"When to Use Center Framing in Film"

So I was recently working on a project as a cinematographer, and the director asked me an interesting question. When is it appropriate to put the subject in the center of the frame? And although I felt like I knew the answer, I couldn't quite explain it using words.
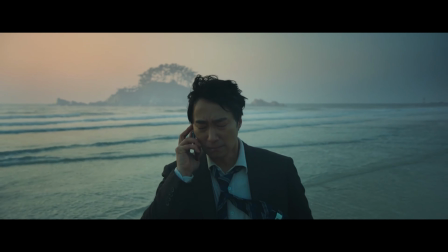So I started researching everything I could about center framing and single point perspective, and that's what I'm gonna talk about today. So the golden standard in art, photography, and film is the rule of thirds.
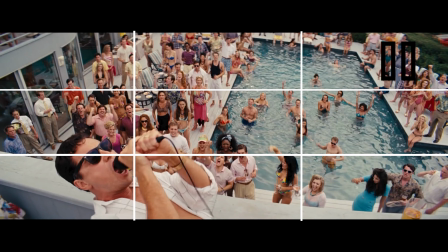Imagine a tic-tac-toe board, and the goal is to keep the subject in the intersecting lines. It's pleasing to the eye, and it also reminds you if someone else is in the frame or in the scene.
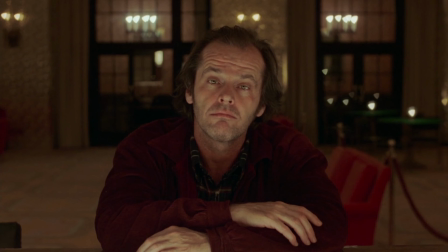Stanley Kubrick loved to break this rule by putting the subject in the center of the frame and using one-point perspective.
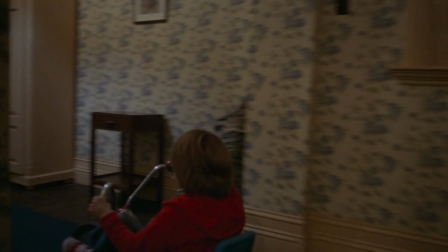He was obsessed with symmetry.
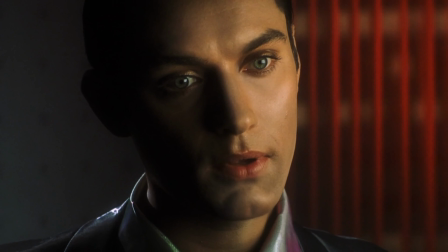Probably due to the fact that many of Kubrick's films are in one way or another violent, he uses symmetry to create a psychological reaction in the audience.
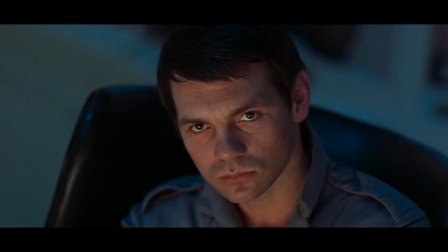This sort of thing has cropped up before, and it has always been due to human error.
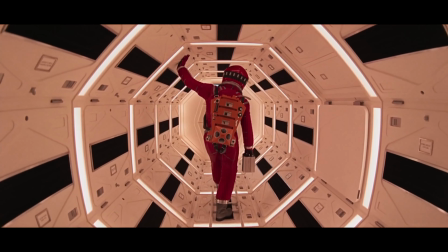Kubrick uses the leading lines and the symmetry to create a creepy feeling to it.
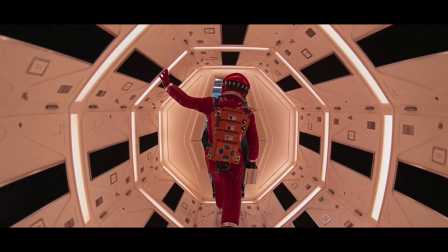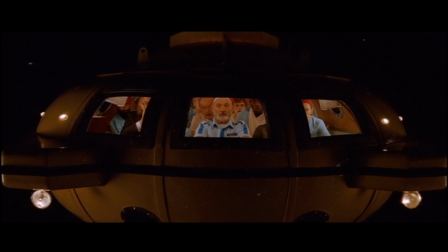And if you've ever seen a Wes Anderson film, then you know he's a huge fan of symmetry and center framing.
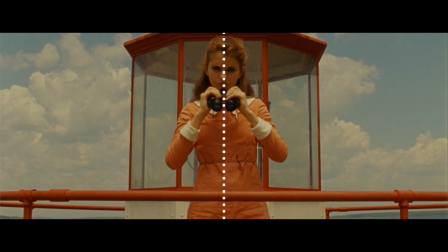He uses symmetry to highlight the fact that every frame is precisely composed,
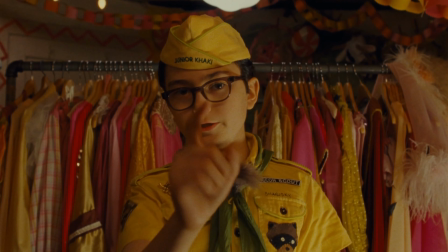giving the sense that each scene is a tableau or stage setting. These carefully staged scenes also reference well-known works of art.
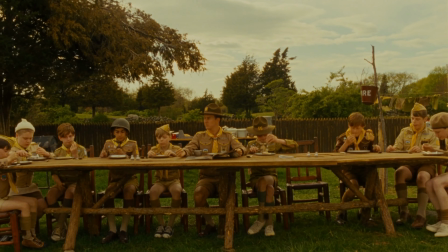For example, in this scene from Moonlight Kingdom, it emulates Da Vinci's Last Supper.
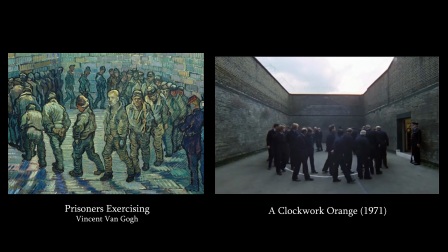Or this scene emulating an Alex Colville painting. And the same goes for Stanley Kubrick, who also emulates art.
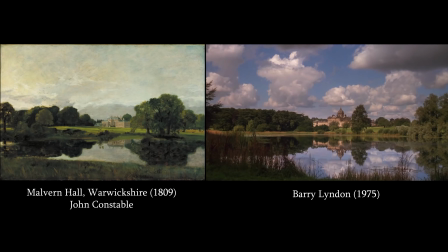In fact, there are many examples where filmmakers copy art that is center framed.
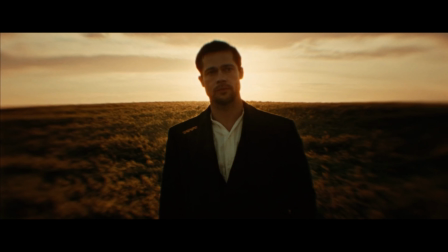And so maybe it's this connection to art and literature that somehow we connect center framing to fairy tales and more simplistic storytelling. Wow. Actually, Roger Deakins talks about this, how it can make it look like a picture book. Here's his thoughts on center framing for the movie Kundun.
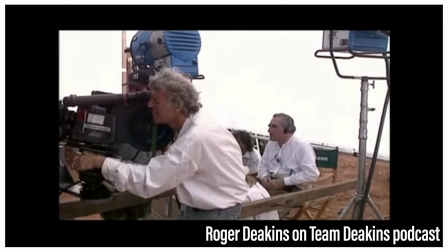I think of Kundun, where Martin Scorsese wanted something fairly proscenium.
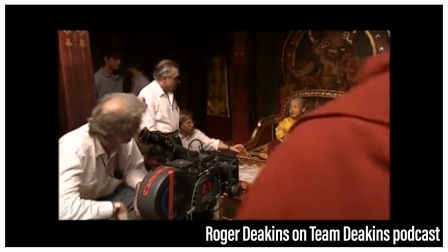He wanted the Dalai Lama, whoever was playing the Dalai Lama, to be in the central frame.
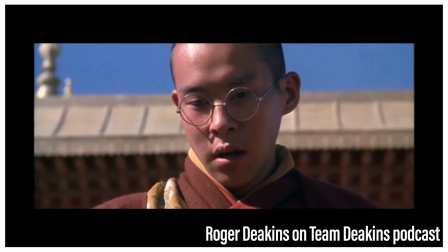He wanted a symmetry because it reflected the spirituality of their religion, of Buddhism anyway.
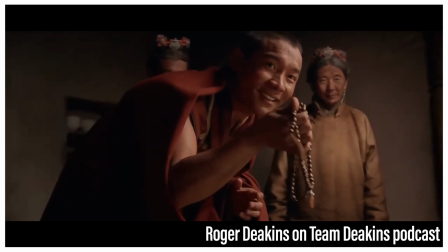We were creating something which was more kind of a picture book. So this is another great use of center framing, to take the subject and put them in the center in an immersive environment.
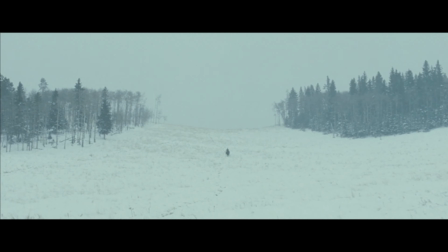And it's a great way to show off the landscape or the scenery by having a wide shot with your subject right in the center.
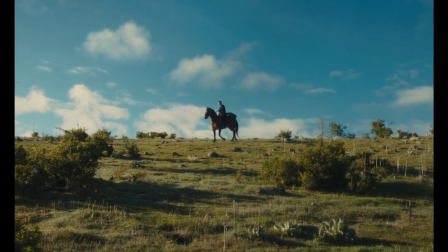And Westerns did it all the time, most strikingly used in high noon, as the clock ticks forward towards noon, and the sheriff's supporters become fewer and fewer.
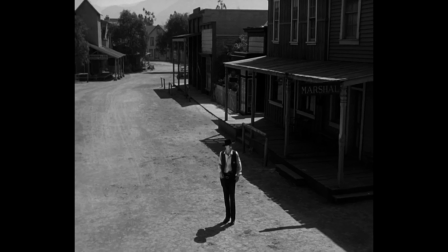He moves gradually to the exact middle of the frame, nothing surrounding him but emptiness, as the fellow townspeople left him. So for me, the biggest case to use center framing in my work is that it simply adds weight to the moment.
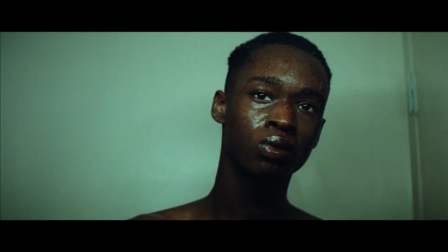It can create a sense of loneliness, so we feel for the character and their struggle,
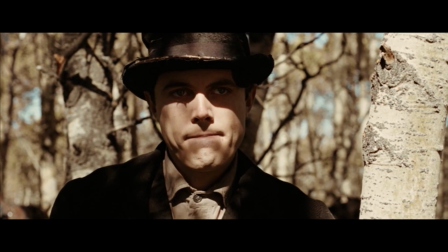or it creates a sense of stark isolation in a villain and we ponder their dark intentions.
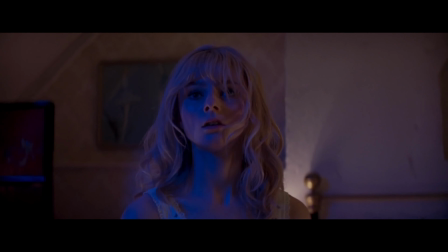It can highlight fear in a character. Like in this scene, Split.
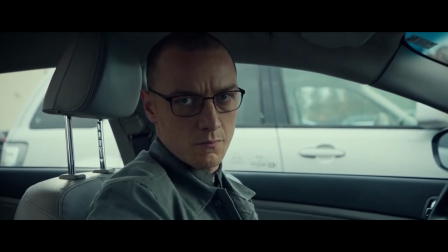Look at how the attacker is on the rule of thirds, but the victim is dead center of the frame.
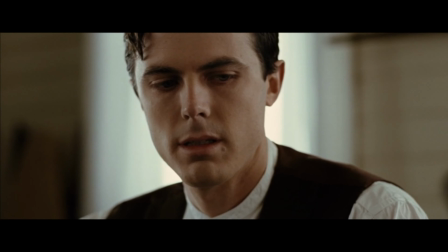It can be used for power and dominance.
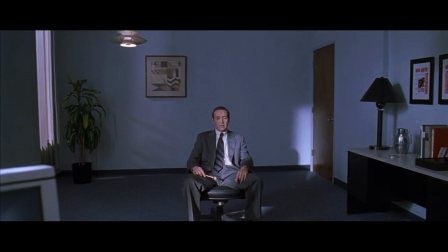It can be used to emphasize formality or a stuffiness,
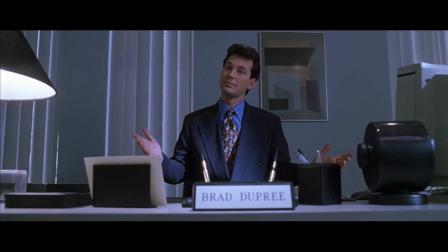like in this scene from American Beauty where we watch Lester in his performance review, or this scene where we see the suffocating nature of his home life.
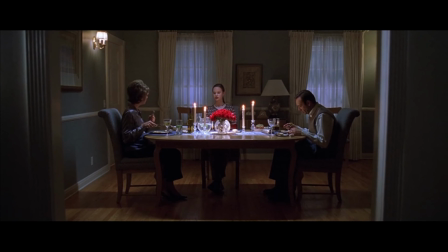Both of these scenes where, as the viewer, are uncomfortable watching.